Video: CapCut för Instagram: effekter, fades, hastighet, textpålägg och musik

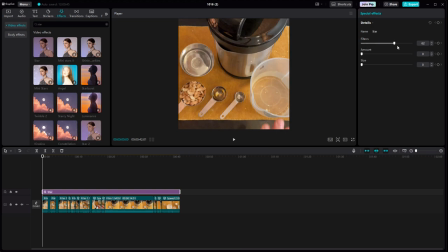För jag vill inte att det här ska lysa speciellt mycket. Vi ska se hur det ser ut. Vill jag så kan jag byta effekt. Då tar jag bort den. Och sen så tittar jag på någonting annat.
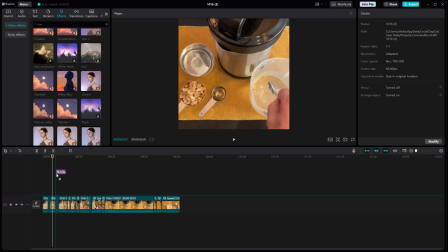Här finns någon twinkle. Den har jag redan laddat ner sedan innan. Ska vi se hur den ser ut.
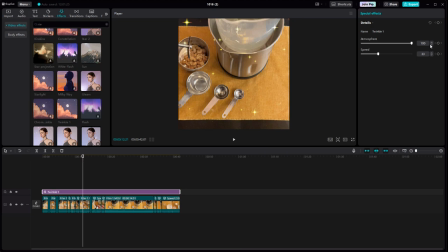Ja men den gillar jag. Den ser lite rolig ut. Vi ska se om jag kan ändra några parametrar här. Man kan ändra hastigheten och minska på något som man kallar för atmosfär så att de inte blir så synliga. Man får nog minska ytterligare på atmosfär.
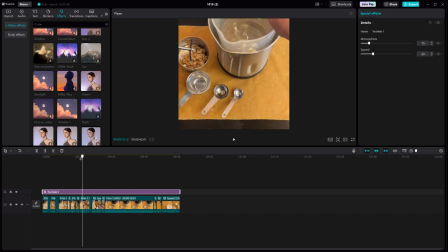Det ser ut som att det händer något lite konstigt i filmen. Det vill jag ha. Jag vill ha den stilen. Sen vill jag också ha något som kallas för vignett. Vignett är ju att områdena runt om, alltså som bildas som en svart ram, klickar jag här och söker på vignett.
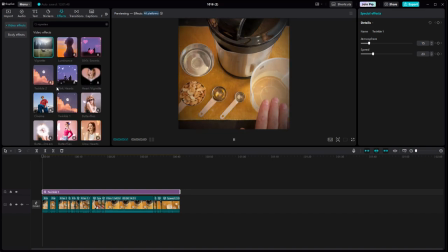Det är någon som heter vignett. Då tar vi och laddar ner den. Och sen lägger jag den.
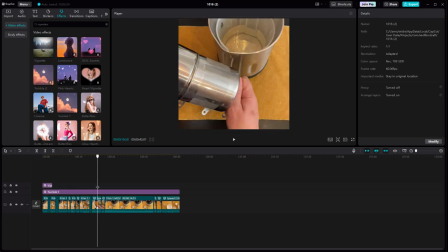Även den vill jag ha över hela filmen. Så jag drar ut den. Och sen ser jag vad jag kan få för effekter med den.
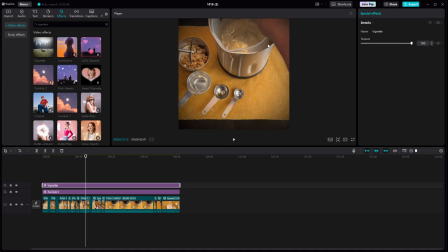Vi ser att kantlinjerna blir lite mörka. Alltså kanten runt om. Jag tyckte inte det blev mörkt nog faktiskt. Så då kan jag bara ta en till av samma och dra ut i ett nytt lager ovanpå.
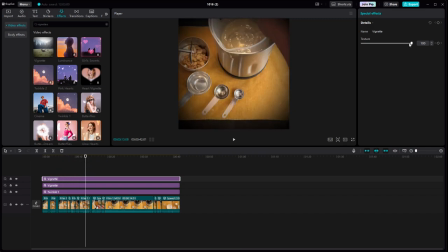Och så får jag mer effekt. Så nu är två vignetter på varandra. Det går alldeles utmärkt. Jag har ju bara musik och pratar inte till den här filmen. Så jag behöver lite texter. För att förtydliga också att man kan se den här filmen utan ljud. Helt utan ljud. Så jag vill ju förtydliga vad de här grejerna är när de visas på skärmen. Så då går jag in på text. Och så väljer jag antingen default text så kan du själv välja.
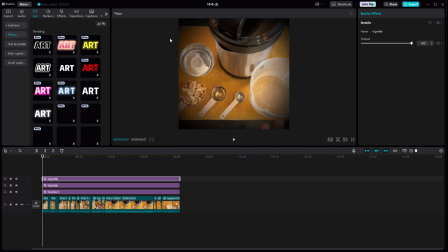Eller så går du in under effects. Och så får du lite olika utseenden där. Jag hittade denna innan som jag tyckte passade till min retro stil.
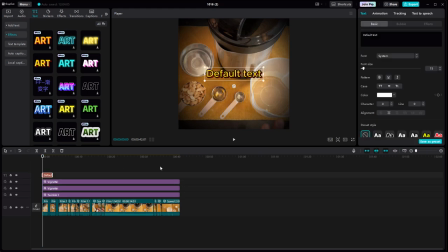Då tar jag och drar ner den till tidslinjen. Bara lägger den på ett nytt lager. Och sen kan jag skriva här till höger. Till höger är ju inställningar för detta. Och så skriver jag det jag behöver få med. 750 ml vatten. Och jag gör det stort så att det syns.
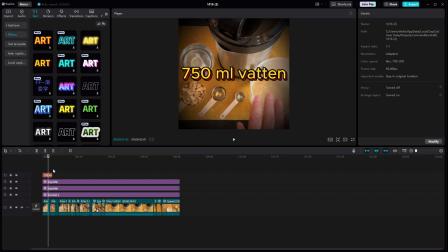Sen gäller det bara för mig att förklara för CapCut när den här inte längre ska visas. Jag kan zooma in lite så man ser bättre.
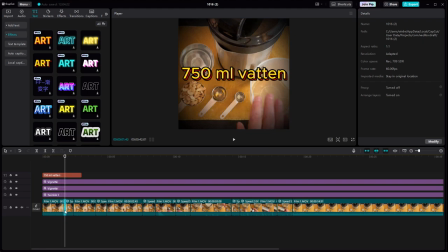Så då ska ju den avslutas här då. För sen så hämtar jag ju t-skeden då. Så enklast är om jag ställer mig med tidslinjepekaren här. Där jag vill att det ska sluta. Och sen så bara drar jag ihop den så får jag en exakt markering här.
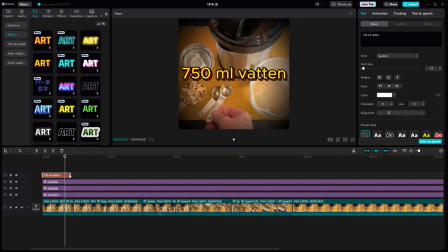När jag går över den så ser man att den blir lite blågrön. Så. Då har vi fixat den. Sen vill jag ju visa här när jag häller i det är vitvinsvinäger.
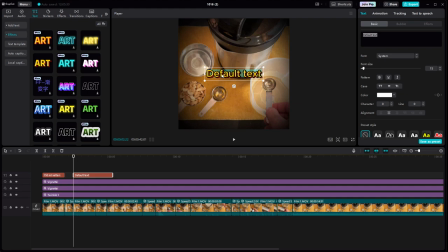Vi kan bara skriva en teskedvinäger.
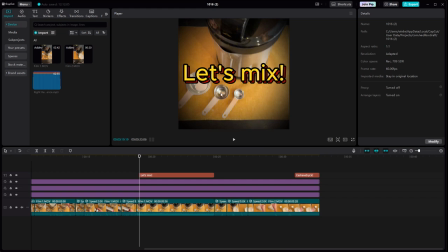Precis här när jag börjar mixa mina cashewnötter. så ser man faktiskt att bordet rör på sig och kameran skakar. Vilket är ju en rolig grej som jag skulle vilja förstärka.
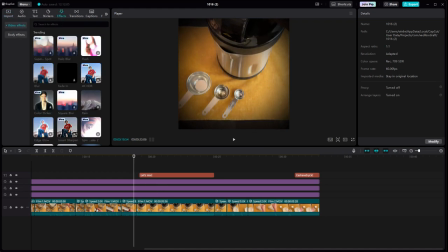Så därför gör jag så att jag går in på Effekter och så letar jag efter Earthquake.